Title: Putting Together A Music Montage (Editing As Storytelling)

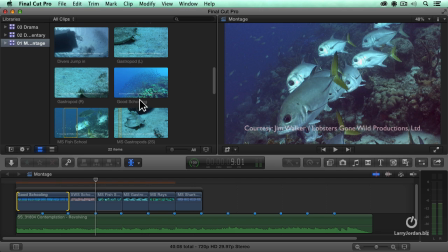(4:08)
I've got a better shot, so I'm going to do a replace edit here. Let's just see if we can find where it is.
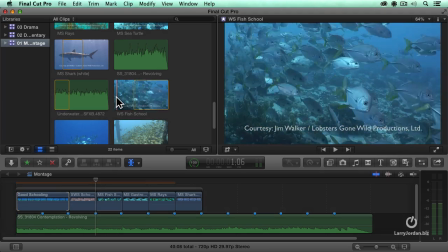(4:14)
All right, here is the fish are swimming past. It gets us this feeling of a close-up of the fish swimming.
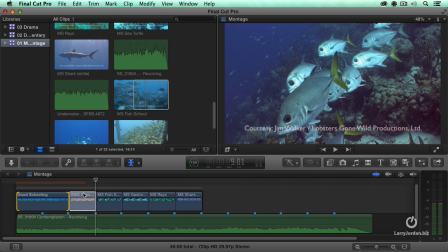(4:20)
So I'm going to grab this clip and drag it and replace that edit. We'll just swap one from the other, and now let's take a look at it.
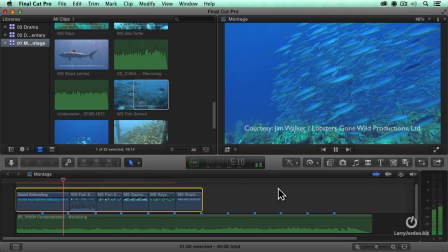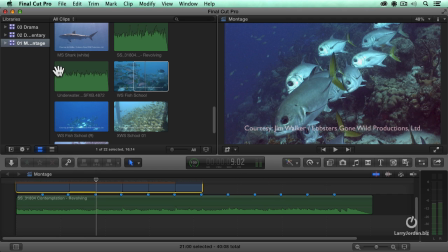(4:37)
I'll kill the sound. In fact, I'll add some additional underwater sound under here to give us a little bit more life.
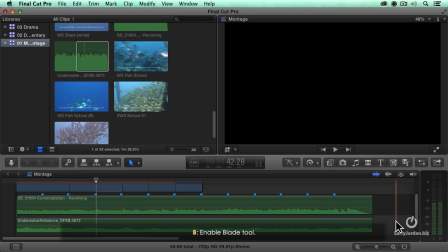(4:46)
Right about there. Razor blade tool, cut that off, disappear. Pull that sound down just a bit so we get some general presence.
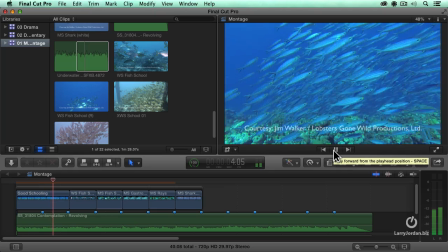Now notice that we've switched direction. Here, the fish are all going from the left to the right.
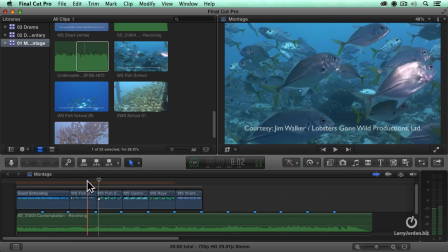(5:10)
Here, they're going from the left to the right, but in the middle of the shot, they're now changing direction to go from right to left,
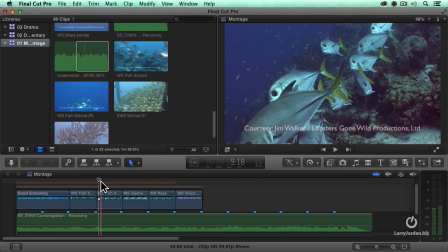(5:16)
which means that the next shot of the fish also going from right to left starts to make sense.
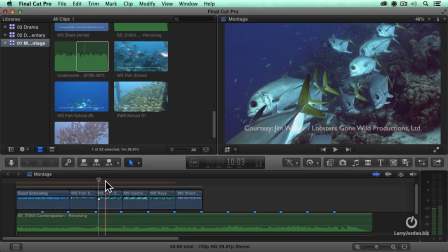(5:21)
We're maintaining the screen direction.
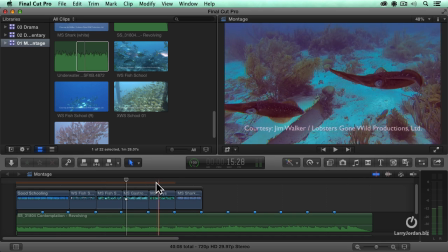(5:23)
Now here we've got two, I don't know what they are, but they're not fish, at the bottom of the water here, bottom of this, on the floor of the ocean.
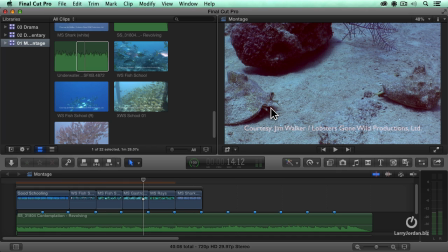(5:32)
And we see a little bit of movement coming off each one of those. We've got a couple of options here.
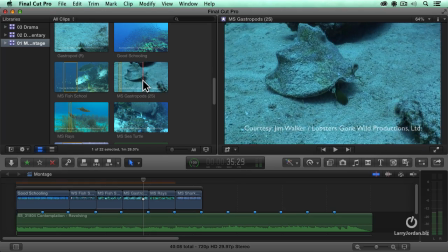(5:37)
As I look at my other shots, I have a shot of the two of them. I have a shot where this one's got its foot out doing whatever it's doing.
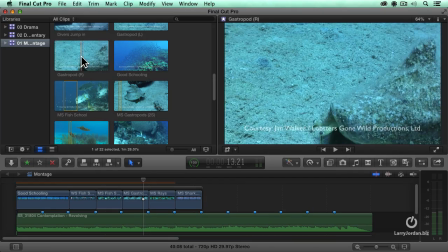(5:45)
I've got another shot where we're looking at the other side over here.
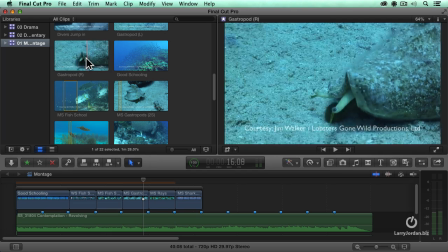(5:50)
I think we could set up a quick dialogue between the two of them. So let's find the spot right there as it's moving forward.
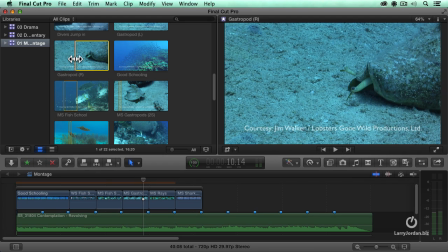(5:58)
Find that shot right there. Set an in, Control D, set a duration of 3 seconds.
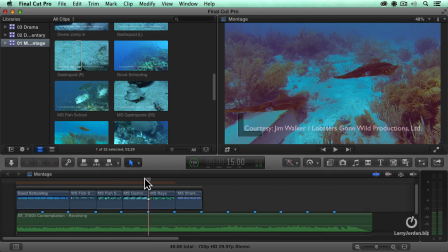(6:05)
Find our mollusk shot, or whatever that is, and do an insert, do an insert edit.
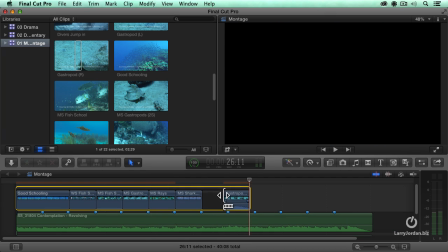(6:12)
By selecting the connected storyline, type the letter, no, not the skimmer.
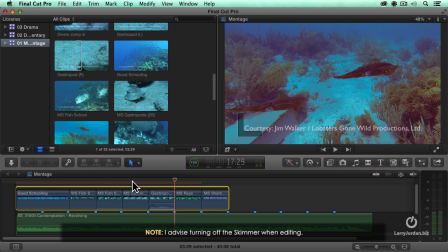(6:19)
Stupid skimmer. There we go. Pull our sound down.
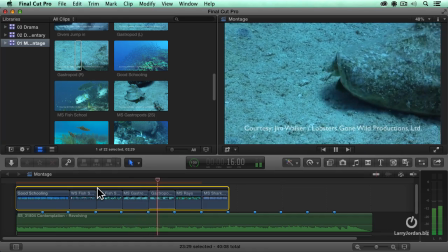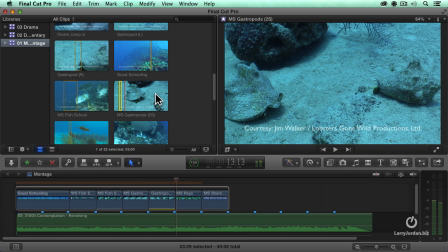(6:30)
Okay, and then let's just get a response over here from this guy and turn skimming back on.
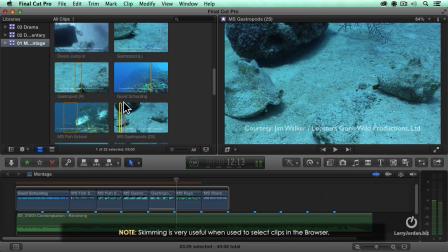(6:37)
Find our number 2 mollusk right there.
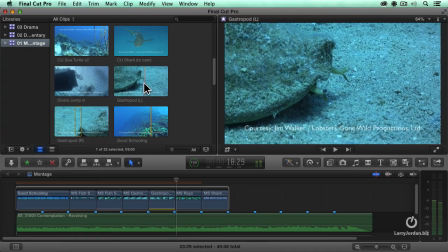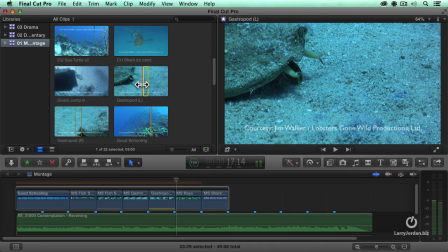(6:47)
Set it in, Control D, 3 seconds. Put our playhead where we want the insert to be.
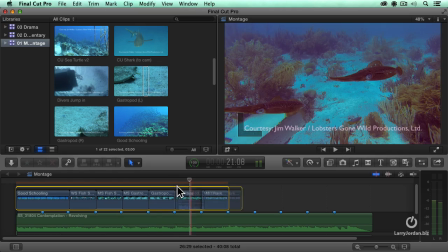(6:53)
Do another insert edit by selecting the storyline. Turn the sound off.
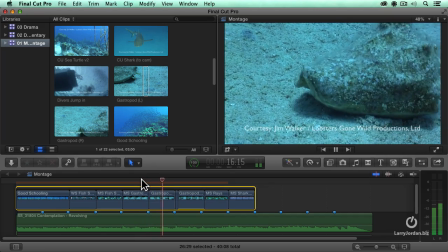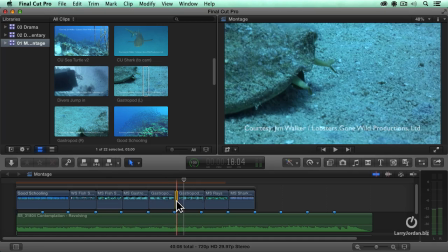(7:06)
Get rid of that flash frame. Try it again.
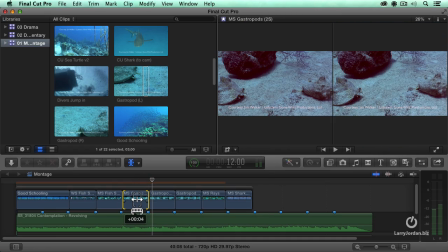(7:11)
No, starting to move, so we'll back that up just a bit because I didn't want to have him start to walk.
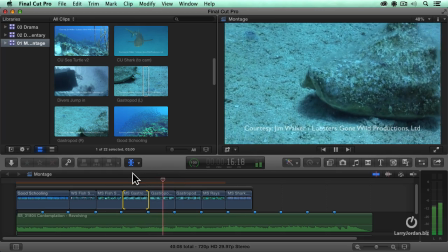(7:17)
Walk there.
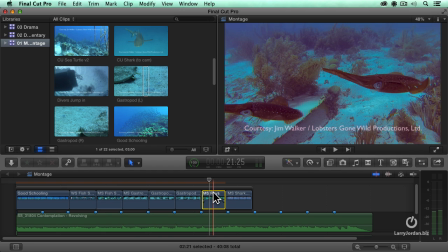(7:22)
And then let's pick up something different. We've got another really cool shot, which is a sea turtle floating around in here.
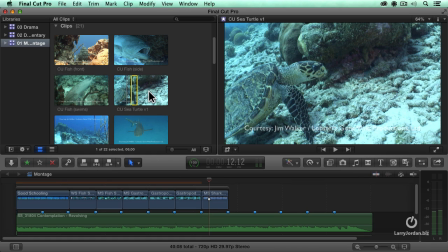(7:31)
And we'll set this up as, if we notice over at this spot, he floats off into the distance.
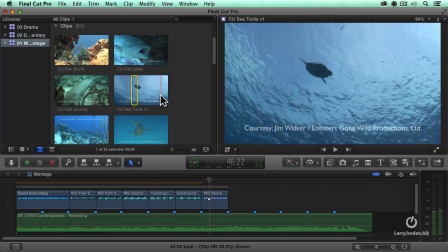(7:37)
This is a great ending shot. So I see the ending shot coming. And notice also we've got a dialogue.
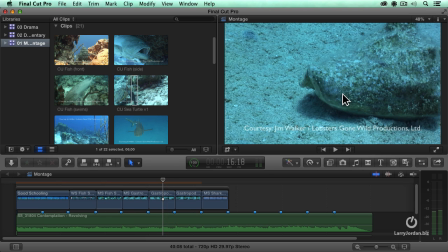(7:43)
We see first our 2 shot, we set it up. Then we cut to the person on the right facing to the left, cut to the person on the left facing to the right.
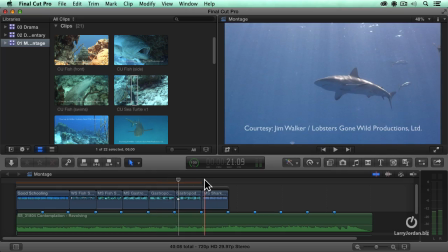(7:50)
So we've got this nice dialogue between the two of them as they start to crawl together. Then, let's see, we could drop in a shark shot to sort of cut away from that dialogue.
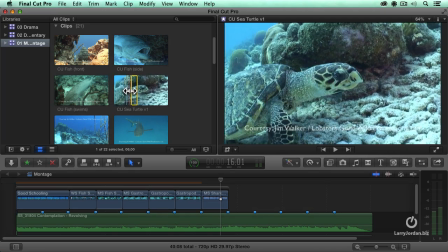(8:01)
We'll find our sea turtle. Let's find a point where it pivots around right there, so it's changing direction.
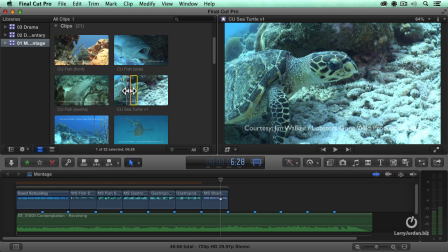(8:09)
Again, I like having the fact that object, let's see, Control D, 3 seconds, and we'll set that here.